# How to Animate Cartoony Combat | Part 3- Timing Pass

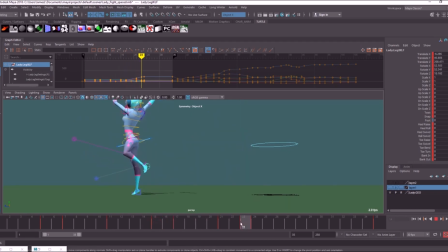(8:26)
Okay, so if we have a look at this foot here, we've got an interesting thing happening because it raises up and then it's kind of still. So during this, I just want it to keep raising up like so. So it kind of hits a point at 24, say, keeps going up.
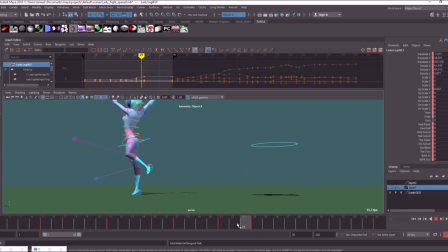(8:44)
So I'm just going to flatten out the end here. Okay, so we want a nice slow out of all the body parts as well.
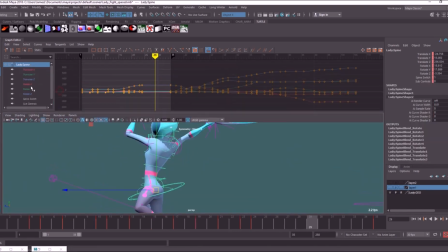(8:51)
I'm going to have a look at her main hip rotation. So the side to side, which is rotate Y. Okay, this is quite an important curve, because this is basically, if you're going to do side to side strikes, this is basically where all the power comes from.
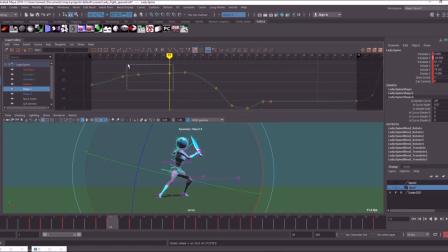(9:10)
So you want to make sure this is nice and smooth and doing what it's supposed to be doing. So all these keys here we don't need. So what we're looking for is this kind of pattern. So it goes slow, and you see how stretched out, how many frames are here.
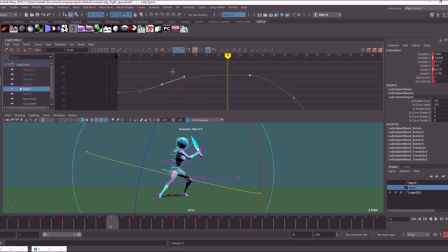(9:28)
This is a slow out. Okay, so we're forcing this tangent line up a bit more so we get more frames here, because she's winding up as she comes back. So she's winding up in this direction here.
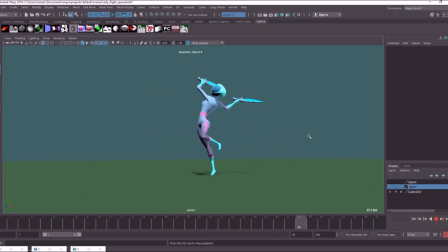(9:47)
Okay guys, so a bit of work. I got this part up to first pass. So I'm not too keen on this now. I might actually change this later on to be more of a jump up in the air and then land, but for now it will do.
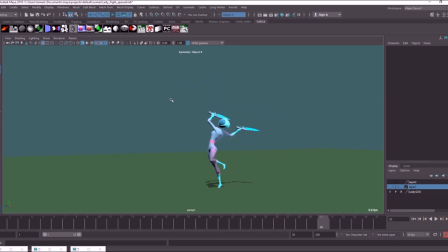(10:04)
It really depends on how long that enemy she hits up in the air is actually in the air for. Because although she's in balance, she wouldn't be able to hold it for too long in this position. So I might come back later and change this. So moving forward, just going to go on to the next bit.
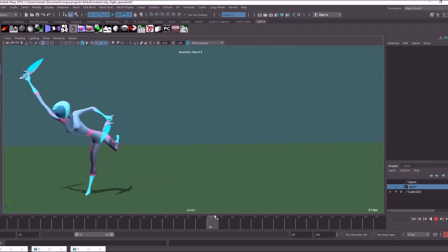(10:23)
Okay, so we've got this really fast strike down into this, so I'll clean up until this point. Okay, so let's have a look at what's going on here.
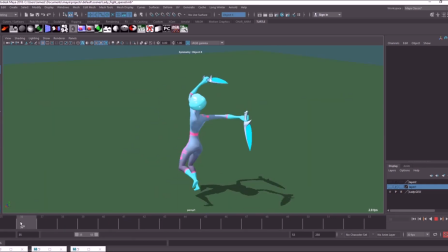(10:36)
Right, so we've got some funky stuff with the arms during this part, so I definitely need to work on this in between here. Okay, this is all still working quite well. Okay, this doesn't need too much work. It's mostly in the arms.
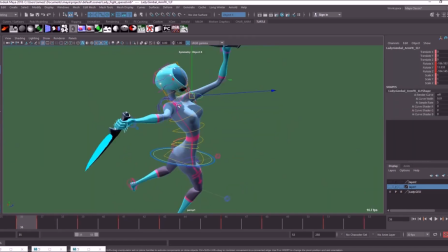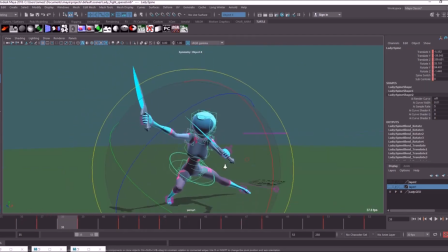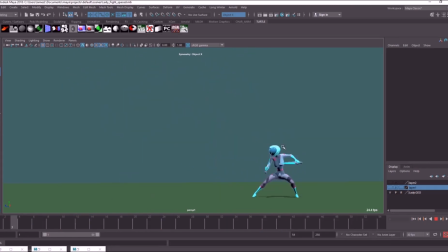(11:14)
Okay, I've gone ahead and cleaned up that section now, so this is what the whole animation is looking like.
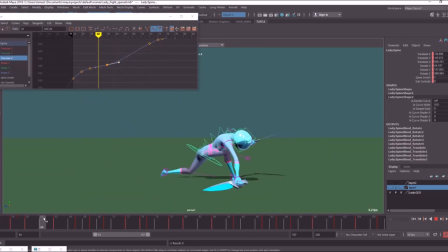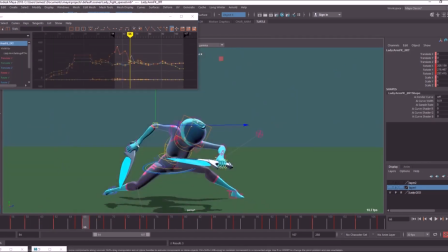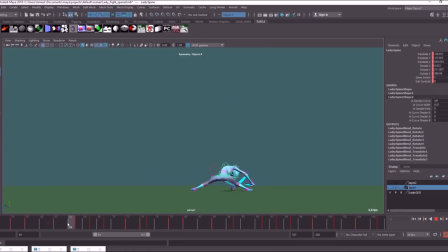(11:36)
Okay, so this is working a little bit better now. So basically I made the cut basically scrape along the floor a little bit. That kind of gave me a little bit of room to get her around like so.
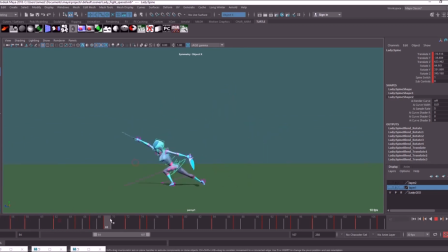(11:50)
Let's get quite low, but it flows quite well. Needs a little bit more work, but not too bad.
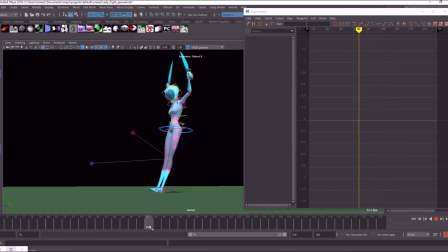(12:09)
So now it's just this end part that needs a bit of polish. So I'm just going to scrub through so you can see what's happening here.
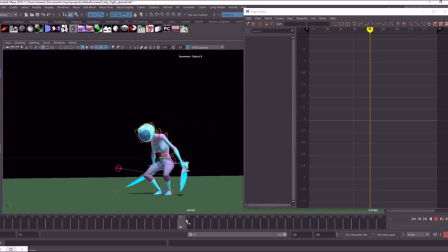(12:17)
So main problem with this is offsetting is needed for the arms coming down,
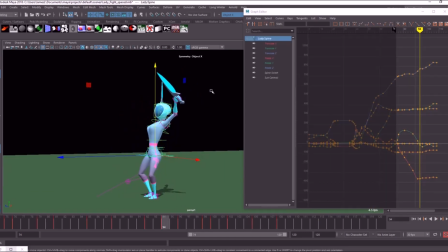(12:24)
and I would imagine that the Y curve also needs a bit of work.
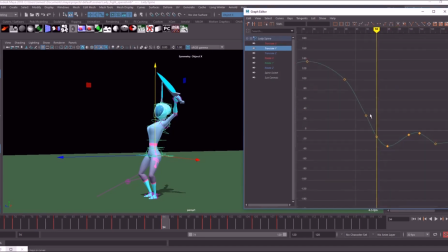(12:29)
So you see we've got, this is the up and down curve here.